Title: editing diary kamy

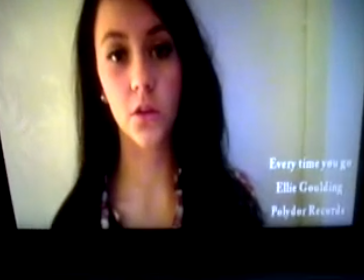0:00 This is the Editing Diary for Caleigh Bolton and Amy Stone's video of Every Time You Go by Ellie Gordian.
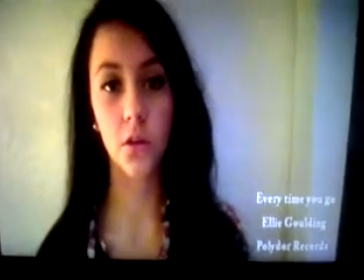0:09 We decided to start with a close-up of Amy's face lip-syncing because we thought it would add a
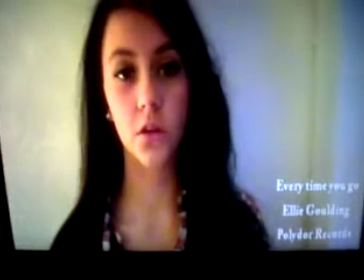0:16 personal feel and start the video off well because the viewers aren't going to know what's coming in the video.
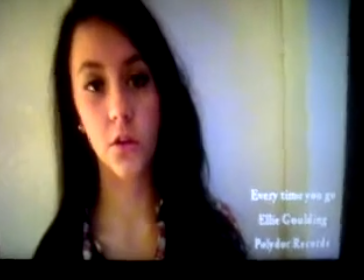0:23 We also added the titles in the bottom corner because that's what the
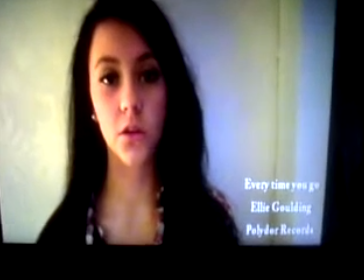0:30 usual codes and conventions of music videos are when you watch music videos on MTV etc.
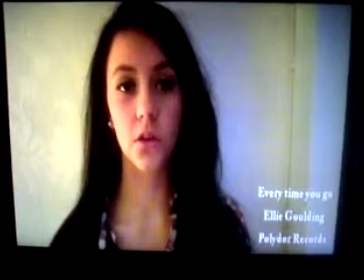0:37 They come in that corner.
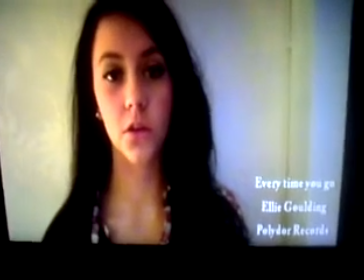0:39 We made them small and white so they can be seen clearly but they don't take over the whole shot.
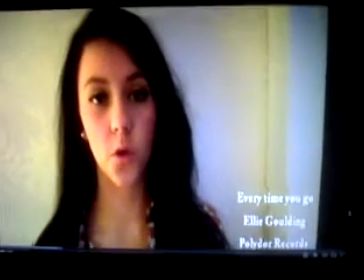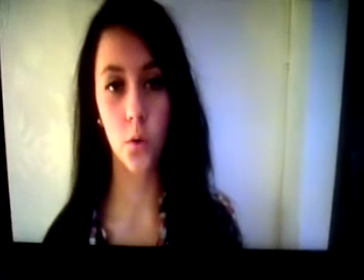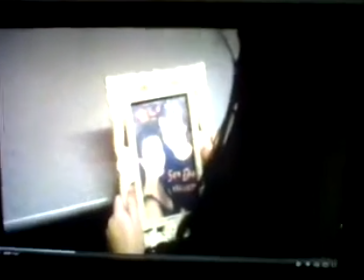0:58 We then added this image of an over-shoulder shot of
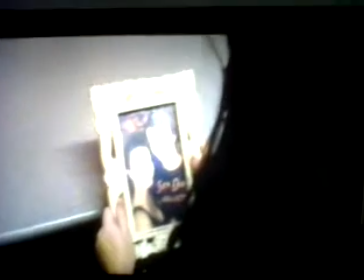1:03 Amy looking into a frame because the frame highlights the lyrics because
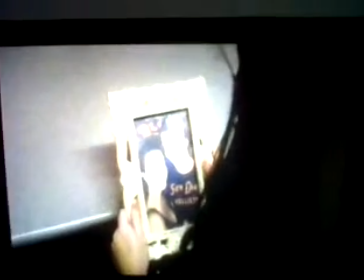1:07 that's what it says in the song and also it shows that
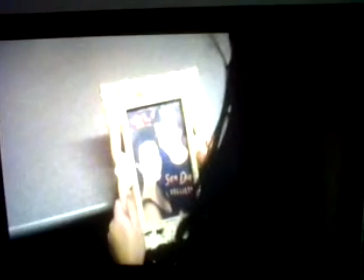1:12 there's going to be a relationship unfolding in the video as you can see in the picture.
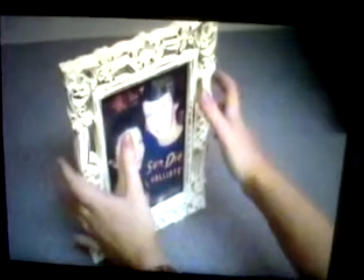1:20 This shot was firstly videoed in the opposite way.
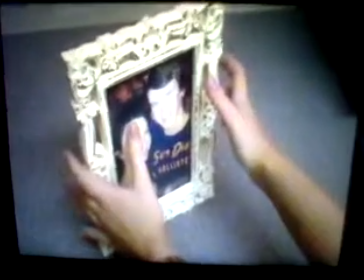1:27 Amy was picking up the photo frame from the desk but whilst editing we decided to reverse the shot so it was shown in the opposite way so Amy was
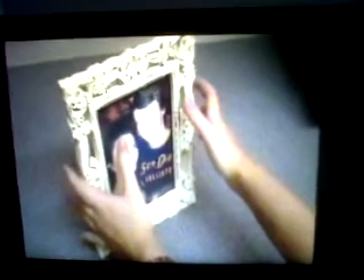1:36 putting it down instead of picking it up because the lyrics say it sits in your frame so we thought it'd look better as sitting
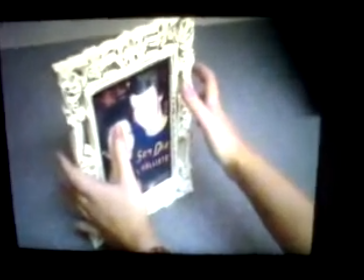1:45 there and Amy's putting it back down.
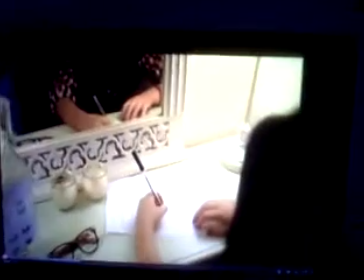1:50 We sped this shot up to highlight the
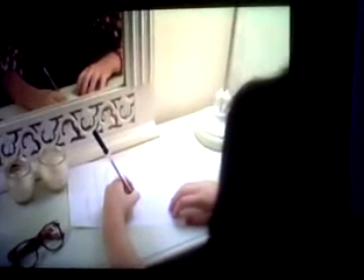1:56 letter and then so we could get more of the shot in if we sped it up and then it cut straight to this shot
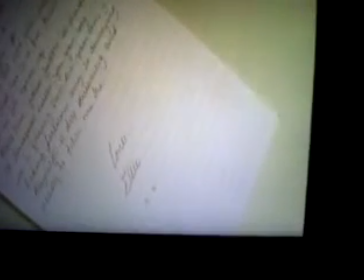2:04 of the name,
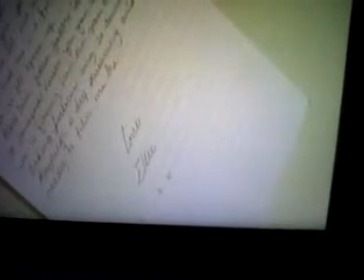2:07 it says Love Ellie which is the name of the artist and we were turning the shot to make it more interesting
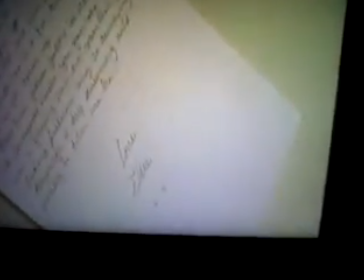2:15 and as the lyric says it ends in my name we thought we'd have that shot at that lyric
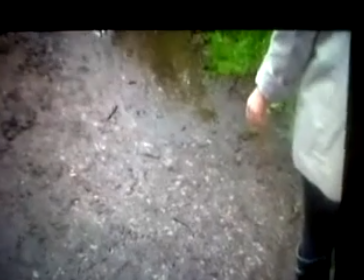2:25 we chose this shot as it says it ends at so we thought the hand parting would be a good idea
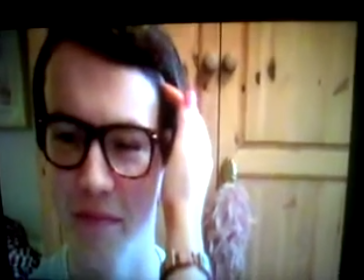2:36 again this is highlighting the lyrics of touch we
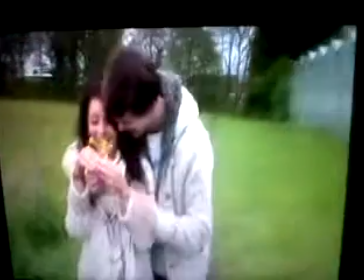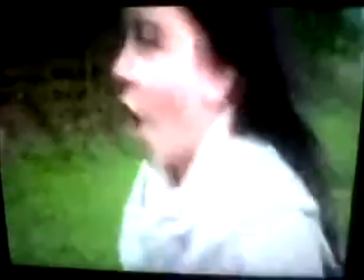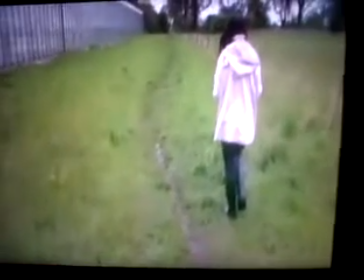2:53 sped this shot up so we could make it more interesting because if it was just amy walking in the
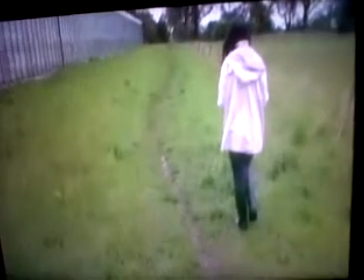2:58 field it would be quite boring so we sped it up to make it look more dramatic.
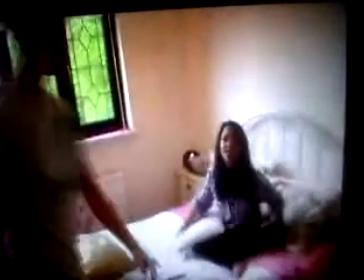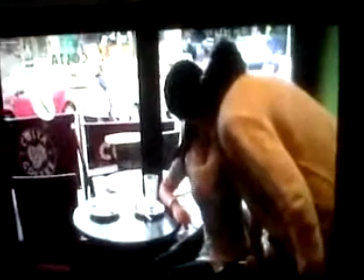3:13 We changed this shot because the previous shot, Matt's walking out in anger,
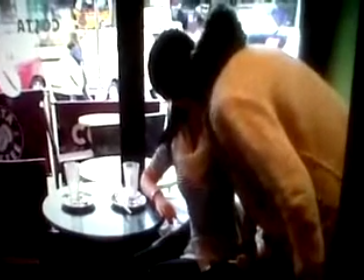3:19 and in this one it's a flashback of when on the second time they met me, which is in the lyric.
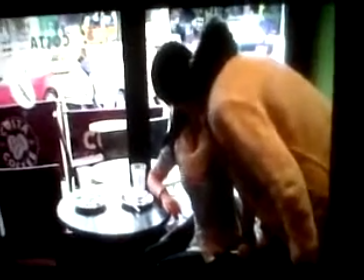3:27 So in this shot it contrasts because Matt's living in good spirits, like the couple are happy at the time.
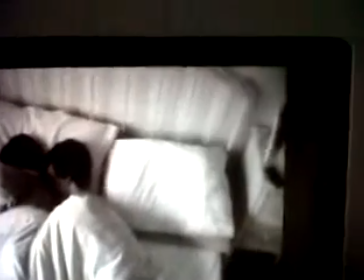3:39 We made this shot black and white as it was night time so we thought it would fit the shot better.
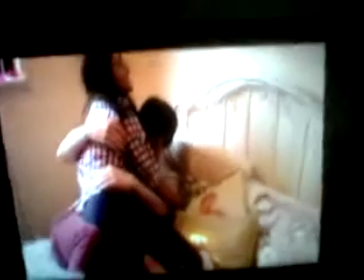3:50 We slowed this shot down to make it more effective
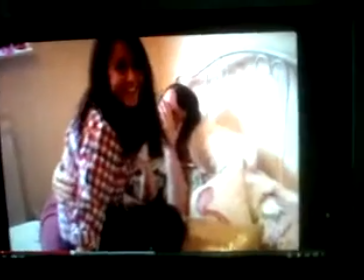3:56 and here Amy looks at the camera which gives it a sort of
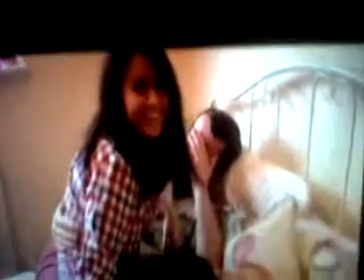4:00 home video sort of feel like they've recorded it themselves and it's a happy memory that they're looking back
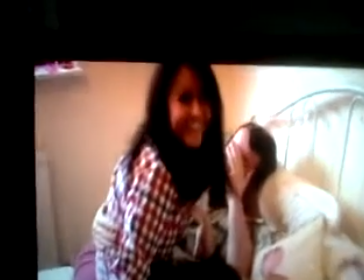4:06 on as in previous shots it shows anger but here they're very happy
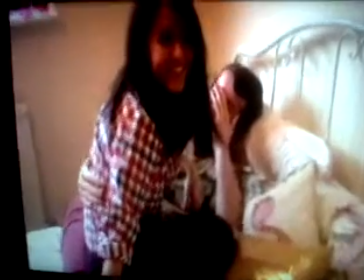4:11 and you can see that.
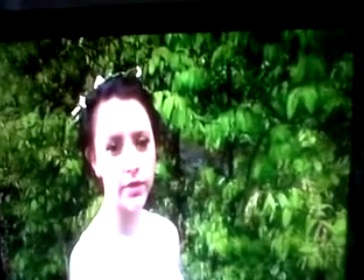4:16 Here we're just showing a change of location.
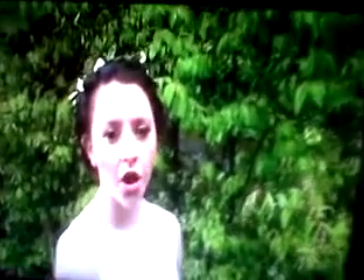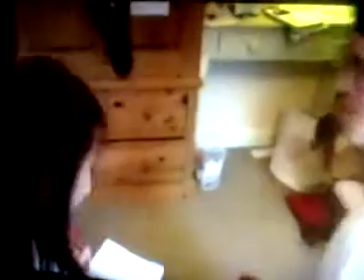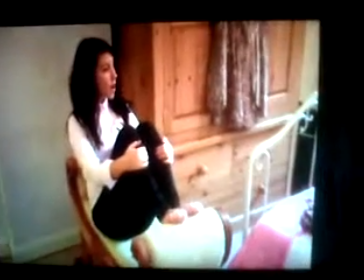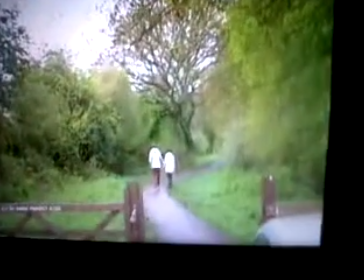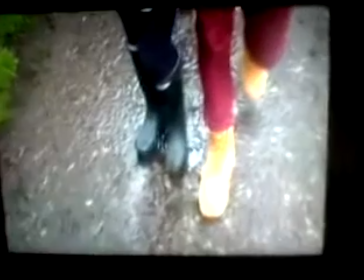4:39 We cut here to their feet, so it's not just a continuing shot of them walking,
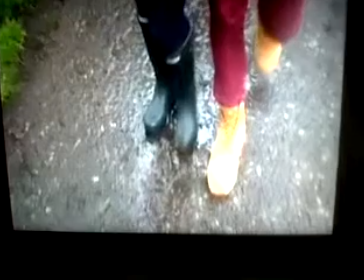4:45 so it changes things up a bit and looks at their feet walking together.
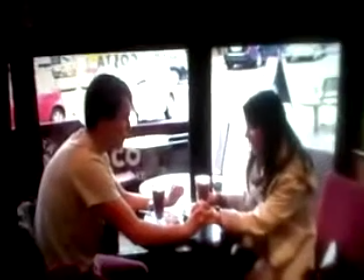4:53 As the lyric says gently, we chose to fit the shot in so it fits well. When their hands hold, it fits with the word gently.
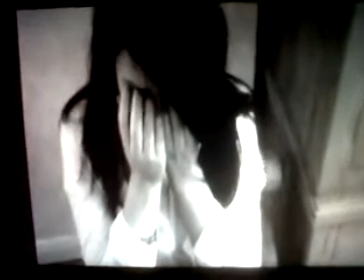5:05 The word weakest we put in this shot and we slowed it down to slow motion and made it black and white so it looks like it's a sad time in her life.
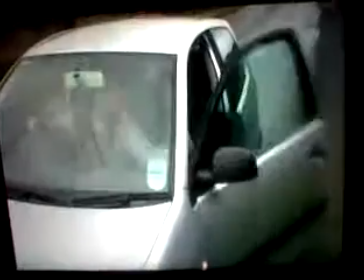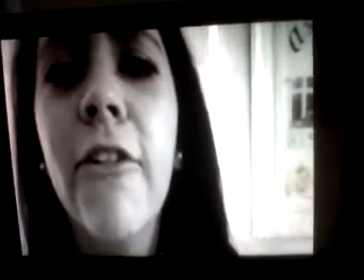5:22 We also made these shots slow and black and white which again highlights a bad time in her
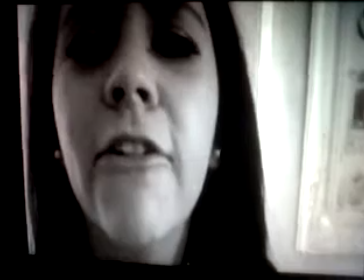5:29 life so we used this as a reoccurring shot but we used it as a sort of theme for bad times.
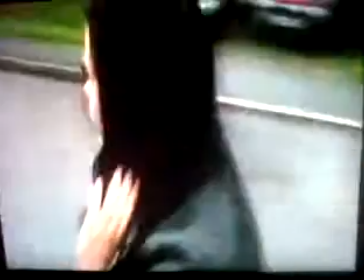5:39 we quickly cut from these shots to show the anger that
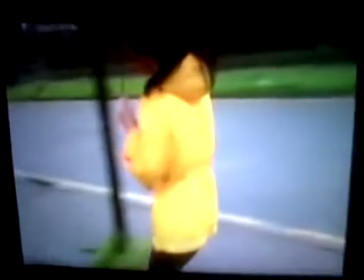5:45 shot is also slowed down to show the more dramatic side of it this
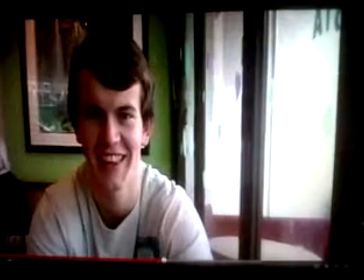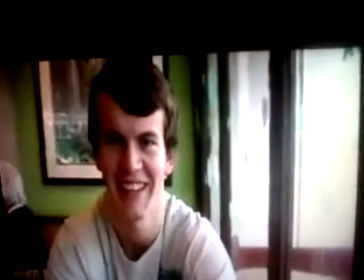5:58 shot where it says I know what you're thinking in the lyrics and it's like a shot as if Amy's
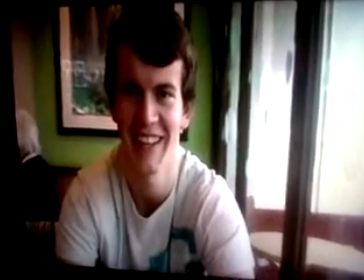6:04 looking at Matt and this is her vision at the moment here
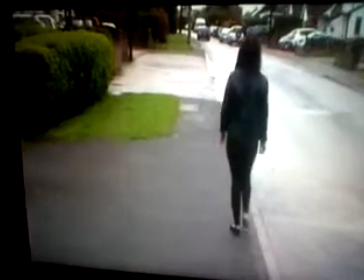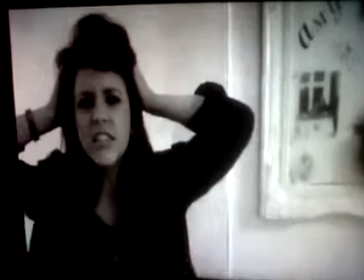6:16 again we've got a slowed down shot and black and white for anger.
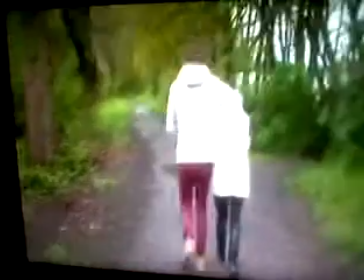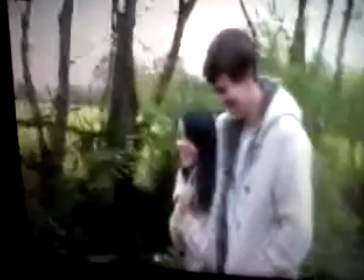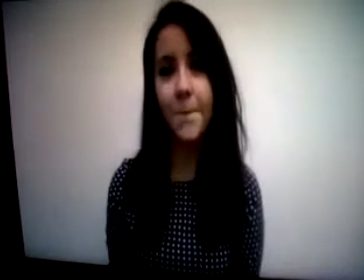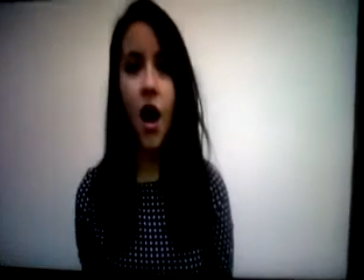6:34 Here we chose to use Amy lip-syncing on our own on a plain wall to show that it's just her
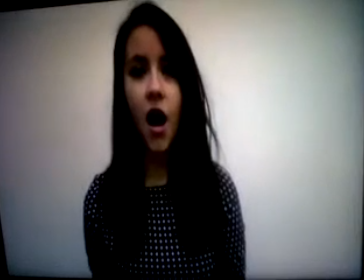6:41 and so we can get a personal feel and we can just have her lyrics instead of other storyline happening at the same time.
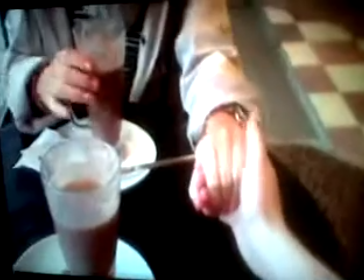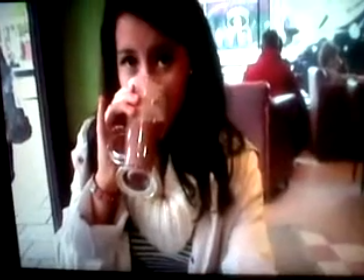6:53 Here is the opposite of what we just saw, it's Matt's vision of Amy. So it turns the tables sort of thing.
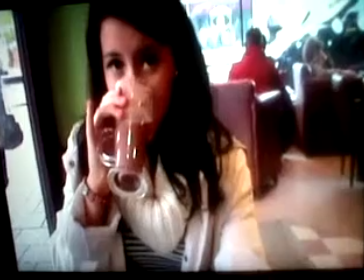7:01 So now we're seeing Matt's vision.
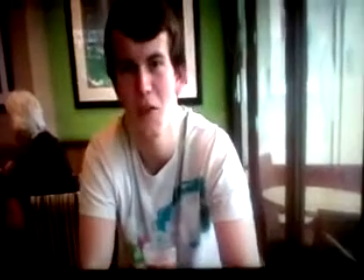7:06 And again the opposite.
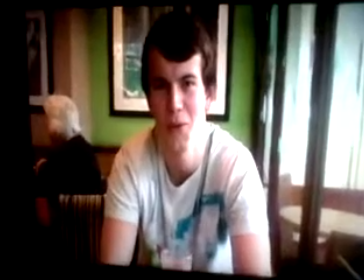7:08 We slowed this down as Matt miming to Amy I love you because it obviously gives it more of a romantic sort of feel which fits the video well.
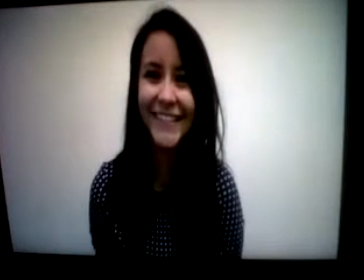7:19 Here is Amy laughing. We thought this would fit in so it looks like she's looking back on the memory we've just shown and laughing about it as a happy time.